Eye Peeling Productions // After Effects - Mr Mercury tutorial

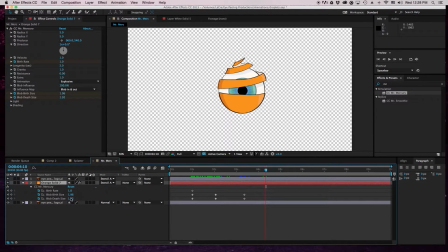254s
and bring this to zero. The death size needs to be zero. This can also be zero. Okay, so now they will die along as live.
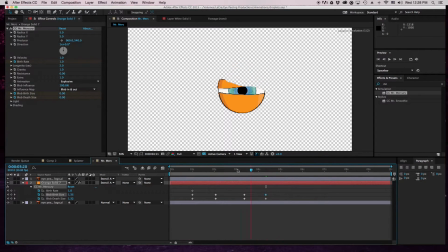269s
So they live and then they die. But they haven't died yet because. And then we have to keyframe this one frame. Now the birth rate is the rate in which the blobs are being born.
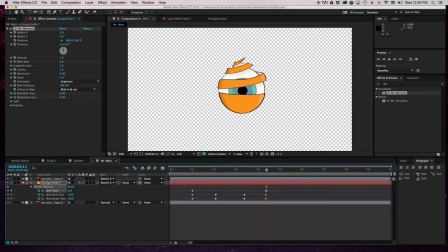287s
So they really only need to be at one the whole time, because that's pretty good. You can change it. The faster, the higher it is, the more blobs there will be. But I like at like 1. So I'm going to keep it at 1. And then at the end, it dies, turns out it's 0.
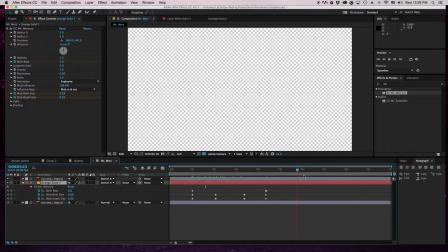307s
And they'll fall off. Okay. So this is essentially what we have so far. Kind of what I had without any motion.
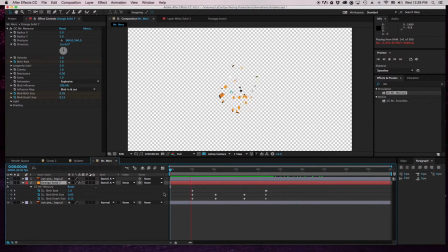323s
Right? But we have some things to change. So, the animation style.
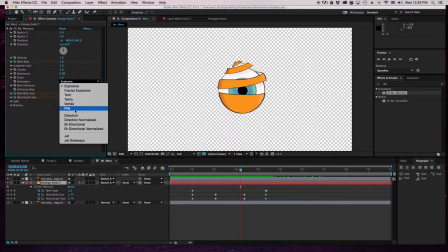331s
Now, you can look at all of these styles. They're all different.
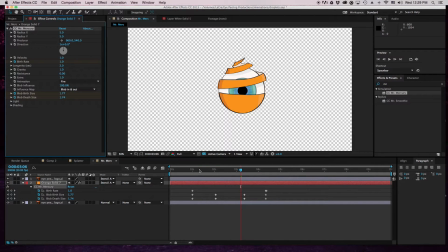336s
Like if I did a fire, it's like some crazy shit going on here. Which is pretty cool. Definitely cool. Not what I'm looking for. But definitely cool. So I'm going to go with the direction normalized, because that's more of my style.
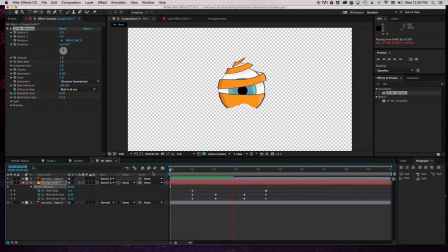354s
Okay. Doesn't look that great so right now, because, you know, I don't have everything else set, but it will look great. So then I'm going to change this to constant blobs. Alright.
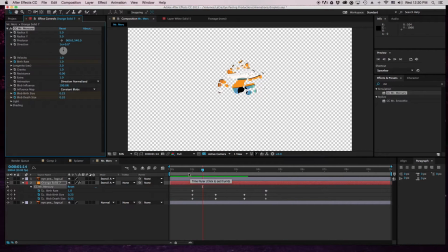373s
So, you're saying right now, what the fuck is he thinking? But, we have not changed any of these yet. So, the producer here is the thing that creates where the blobs are born from.
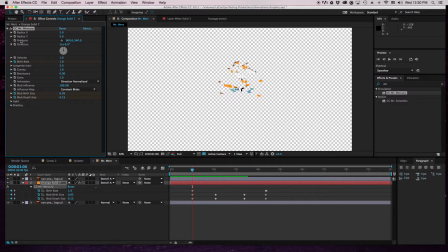392s
So, what we're going to do is change where the producer is around the eye, because I want it to swirl around the eye. So we're going to keyframe that there. And now I'm just going to go
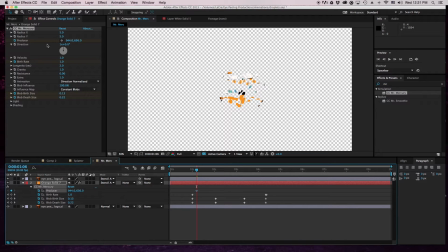412s
around the eye with the producer every like 6 seconds or something. About. I think this is going to be 5 seconds, but it's fine.
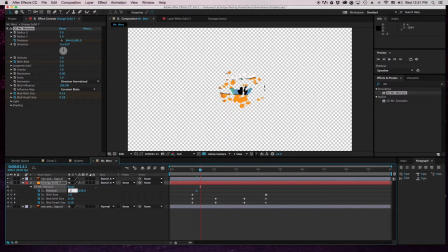430s
So here, and then you change it to go around the eye. So you can, if you have a square logo, you can make it go in a square fashion. If you have a weird shaped logo, you can make it go in any fashion you want.
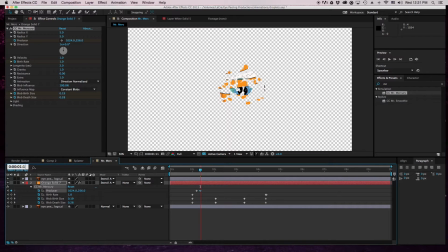445s
I am making it go around in a circle, because my logo is a circle. Right? That doesn't make sense to me.
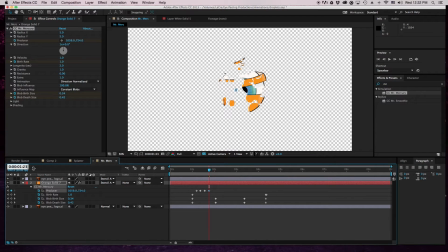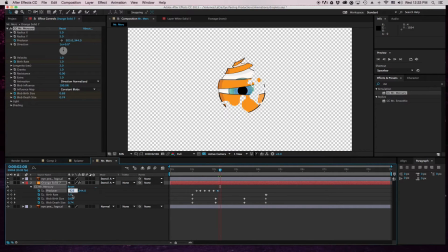482s
All right, now I'm just going to bring us to the center of the frame. Okay. So now I'll make all these EZs
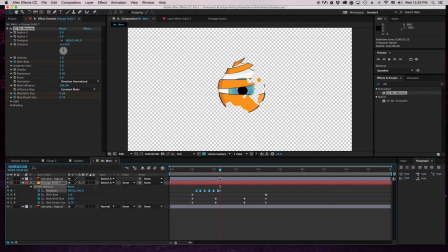495s
so that it's a smooth transition. And let's see what we've done so far.